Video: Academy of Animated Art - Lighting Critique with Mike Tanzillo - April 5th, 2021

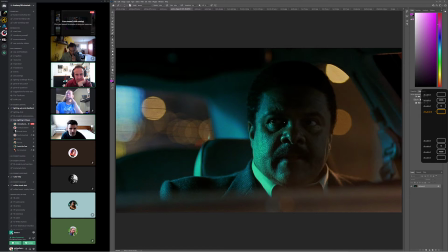1245s
Austin, this is lovely. I like this reference a lot, and I think this is working out really well. The two things I would like to see. Number one, there's a lot of softness in this.
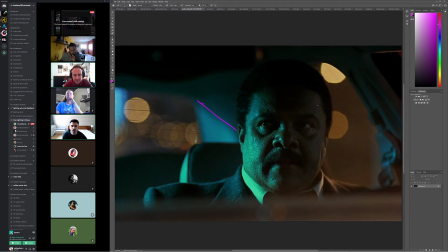1257s
Like you can look at the shadows back here; they're broken up. There's a lot of just overall feeling of some soft values in there.
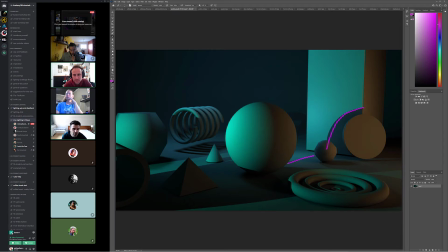1263s
But like this line here and some of these shadows are kind of breaking that feeling from yours.
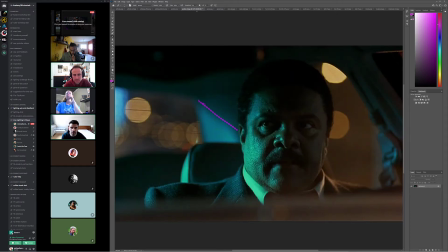1269s
I think your colors are spot on. I think the colors look really good. I just think the overall softness could get a little softer with it. The other thing I would challenge you to do is, one of the things that's nice about this green foreground is that it's broken up with some of these
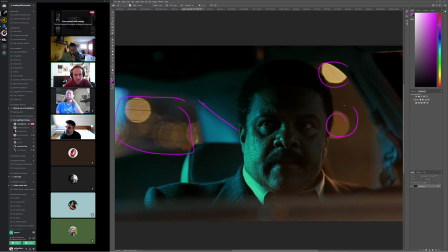1284s
like abstract, out of focus, bokeh, blurry dot backgrounds that are a little bit warmer. You don't necessarily have to do that
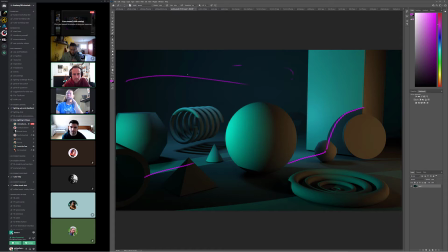1293s
specifically, but I'm wondering if there's an opportunity for you to put a little bit of warm light back in here to kind of allow that to pop forward a little bit. So that would be about it. But overall, like I said, I think your color is really good. There could be more specularity on it, but I'm not going to get too into that on this first assignment.
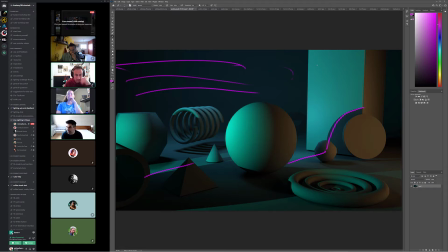1309s
But yeah, I think those are the only two things that I would change there.
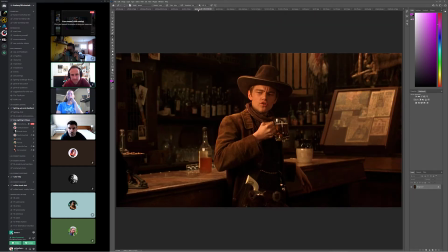1314s
And then we've got Iyako. That, again, this is another Leonardo DiCaprio reference that before we started recording, we all Googled Leonardo DiCaprio young cowboy movie to figure out which one this was in.
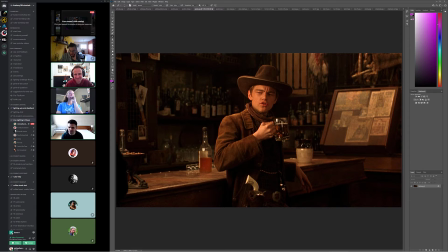1328s
Because I was like, is this Once Upon a Time? No. In Hollywood? No. He looks very different now. So this is good. Okay, let me go ahead and pull this smaller, like a thumbnail version of this into this.
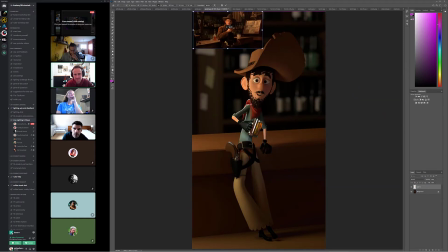1343s
Because I think there's something that I was looking at, and I was noticing this just in like the thumbnails of the two, and it's that there's a lot more red warmth in the reference than
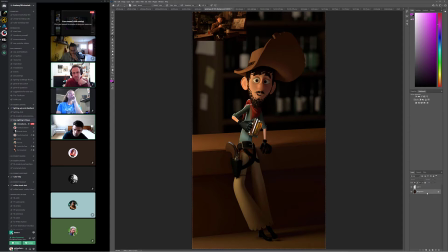1359s
the render here. So I think what we could do is we can take this, and I would do this in your light color, but I would add more, like a little bit more red, touch more yellow, but mostly it's in the reds to kind of get up to
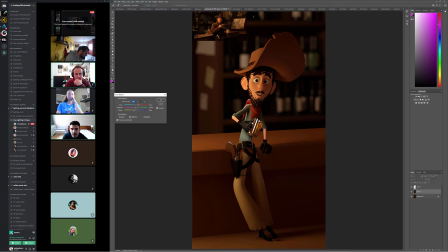1379s
this overall feeling, because now, like even the shadows have a warmer hue to them, and so it just kind of creates an overall warm color palette, similar to like if you've ever seen Oh Brother, Where Art Thou?
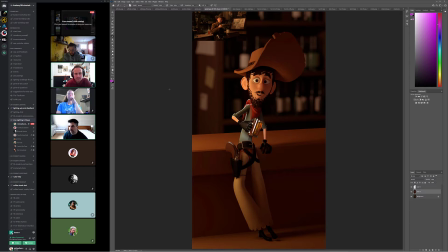1393s
That one has like a sepia tone post process on the film that creates like this overall warmth to it, and I think there's something similar going on in your reference. So I think I would just push it a little warmer. In terms of the key position, the shaping is working really well.
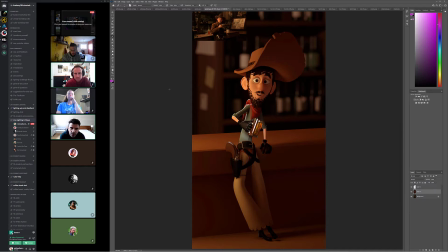1409s
The beer in the glass looks, although it's defying gravity because it's like a little slanted and it's not quite going with the glass yet, but the value of it, the IOR, the color, the blah blah blah, all that looks really good. And I think it really matches the style of the character.
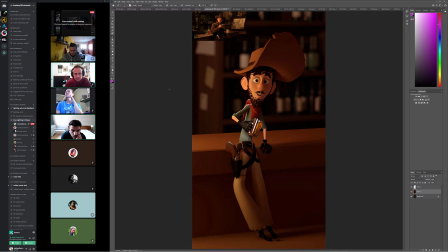1428s
Eye-dings are always good to get those in there, and then I'm wondering if we couldn't get a little bit, like one of the things that's really nice about this is how, if you look at the brightness of the bar
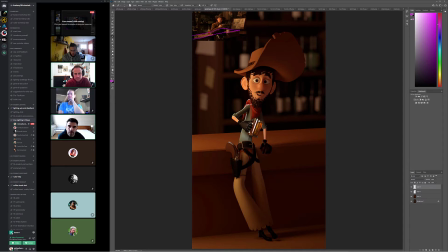1445s
versus like the top of the bar versus the side, like in the way that kind of goes dark, I think we can maybe push a little bit more brightness up here and then allow his pants and everything down here just to go a little bit darker to keep our focus up top.
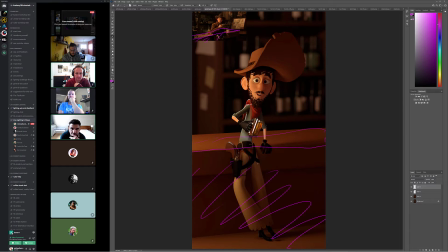1457s
There's really nothing down there that we need to be focusing in on. It's really just on the characters' face and that kind of stuff. But and
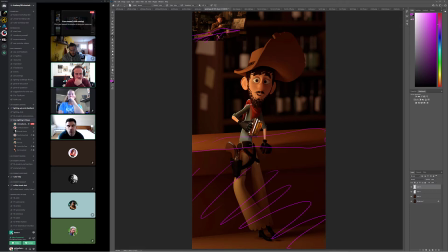1470s
then the other thing, this is only if you want to, one of the things I was noticing about the reference was the way the white handle of his gun was really popping out, and like it made it's like very central and very apparent that he's,
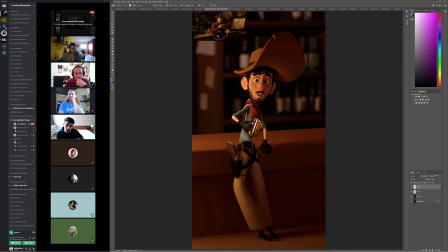1484s
because there's something about like an old Western thing, whether or not they have their gun or not is always like part of the story, because there's always like an opportunity for a fight.